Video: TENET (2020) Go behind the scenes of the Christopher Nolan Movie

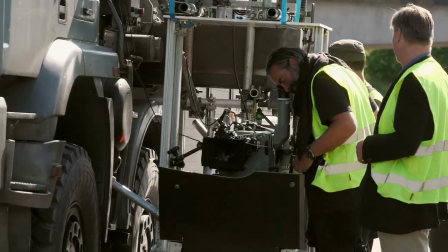(4:09)
Every production, we have came a step further, and every production has more and more sequences in it that we chose to shoot on IMAX.
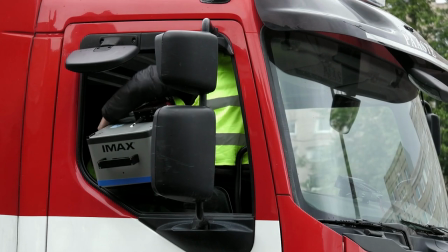(4:16)
At this point, they're sort of the workhorse for us, Which is really funny because when we first started shooting with them, it was such a big deal.
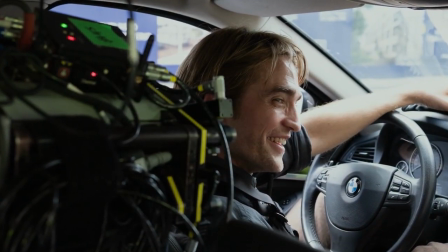(4:23)
It's a very imposing camera. It feels very important when you're shooting something on IMAX. There's a nice pressure to it. It kind of makes you bring your A-game pretty quickly because you know that this film is kind of precious.
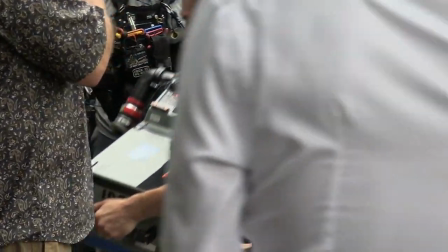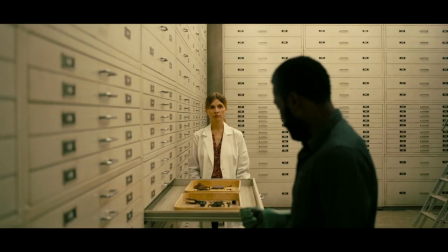(4:43) As I understand it, we're trying to prevent World War III. I'm not saying I'm again here.
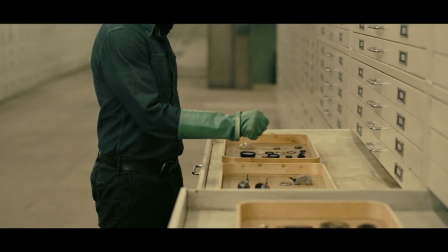(4:48) No. Something worse.
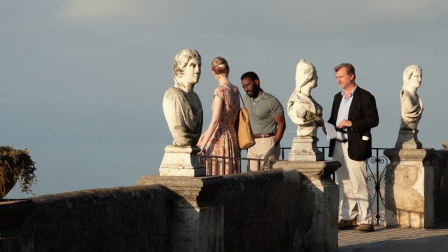(4:52)
The international component of Tenet is very important to the story because it's really about threat to the entire world.
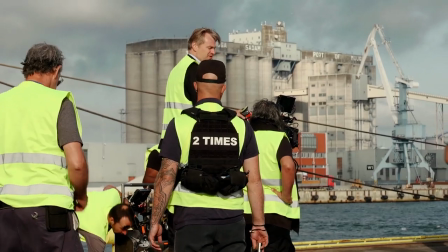(4:59)
Chris always envisioned this film as a sort of globe-trotting action epic, and obviously the best way to do that is to actually travel yourself. It definitely plays into the sort of scope of the film. You know, it enlarges the canvas. We were going places during the busiest times, summer in Amalfi, monsoon season in India. The prep on this film was really complicated because we were
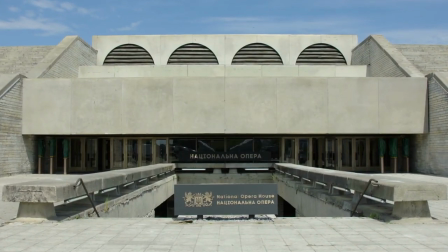(5:24)
based out of LA and making plans for all these huge action set pieces all over the world.
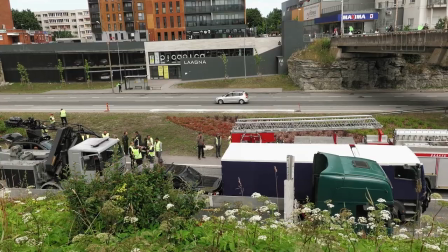(5:32)
We shut down an eight-kilometer freeway for three weeks, had hundreds and hundreds of extras and cars and stuntmen driving on it, doing great action. That was a first for me, when will we ever be able to do this in life, you know, with shut down the whole entire freeway. It defined the scale of it. You know, in the end, what you see as an audience is a fragment or is a shot, but you are filming a reality.
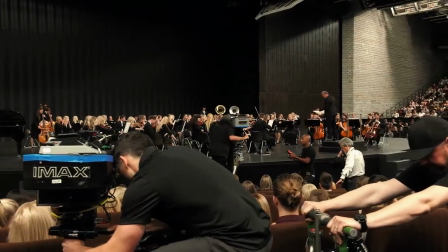(5:56)
You know, you want to buy into that reality. So in that way, relocation always helps a lot.
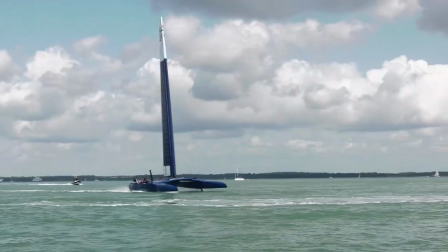(6:02)
To be actually in the thing, to feel the thing physically move around you or feel the boat rock under you, it just obviously organically feeds the truth of a performance it
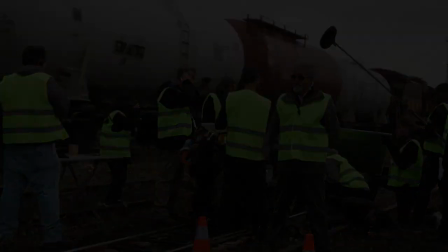(6:17)
goes for his sweet spot which is how do you make great cinema not not just tell stories and pictures but how do
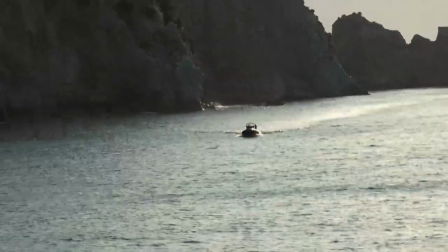(6:23)
you make the experience of cinema yes you could recreate india in a
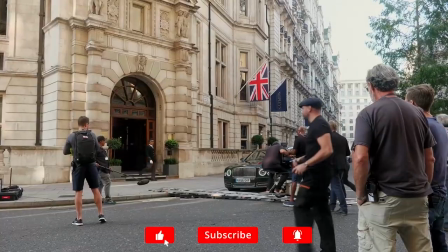(6:28)
sound stage or london in a sound stage and you're not going to capture the
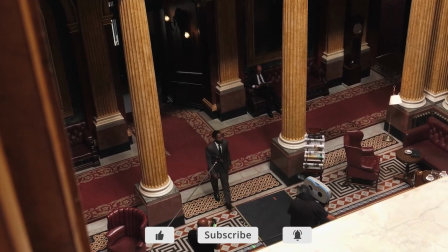(6:33)
essence or the authenticity now i think being in those locations the audience gets
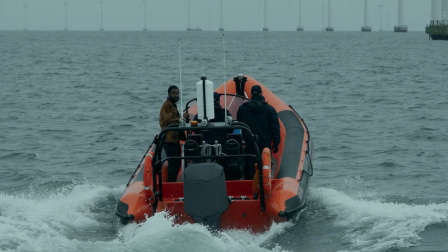(6:38)
to experience that they're going to see that it's not green screen and
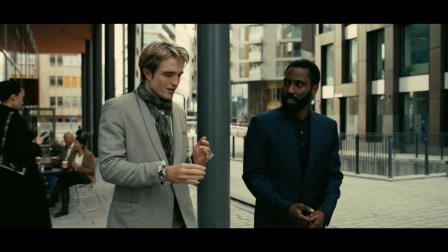(6:43)
they're going to be amazed by it you want to crash a plane but not from the air that was so dramatic writing the
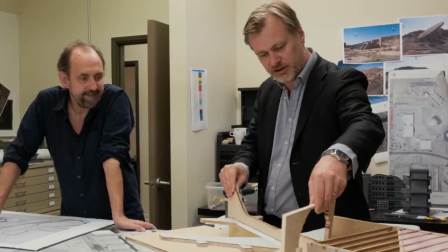(6:51)
plane crash I knew I wanted to try and do it in some ways in camera it read on the page as the most exciting
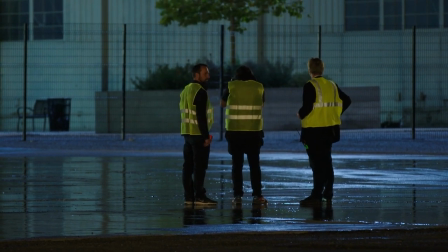(6:58)
sequence and I definitely was scratching my head about how we were going to achieve it one of the first things I asked Chris was you know how big do you want the plane he
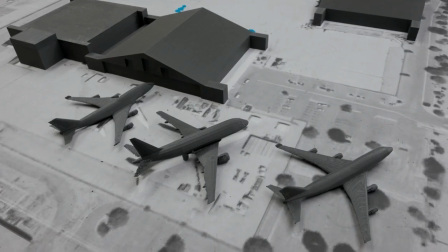(7:06)
laughed and I said I think I can get you a real plane To see a plane like this actually kind of makes you realize what we're all flying in when we're flying.
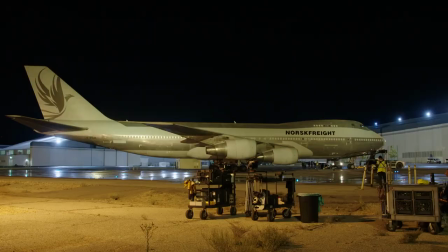(7:16)
These things are huge. I don't think we tend to get the scale of it when we're just kind of walking in through the gangplank.
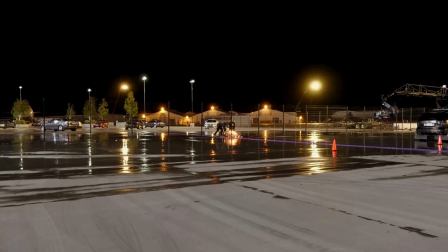(7:22)
There was an enormous amount of prep that went into that sequence because we were shooting at a working airport and they're not traditionally, you know, in the business of crashing planes for real. I was like, how are they going to pull this off? Like, there's no way they're going to crash this thing into that building.
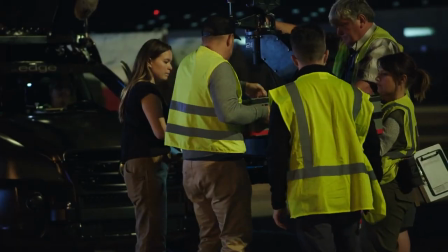(7:41)
A lot of these sequences, you're going to read it in the script, and you just think, yeah, would be cool in a movie.
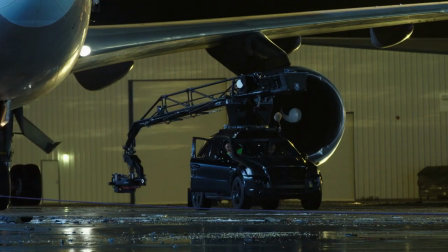(7:47)
And then you get to set and it's like, yeah, we've got a 747, we're crashing into a building. That's how we're achieving the 747 crashing into a building.
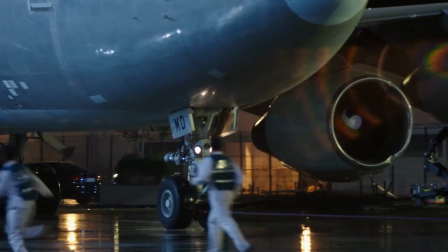(7:54)
It feels very, very real, essentially because it is real.
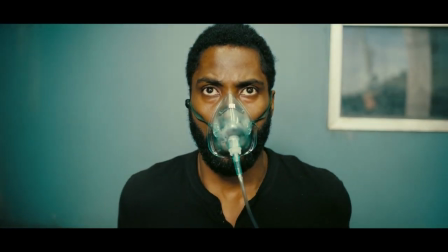(8:03) Don't try to understand it. Feel it.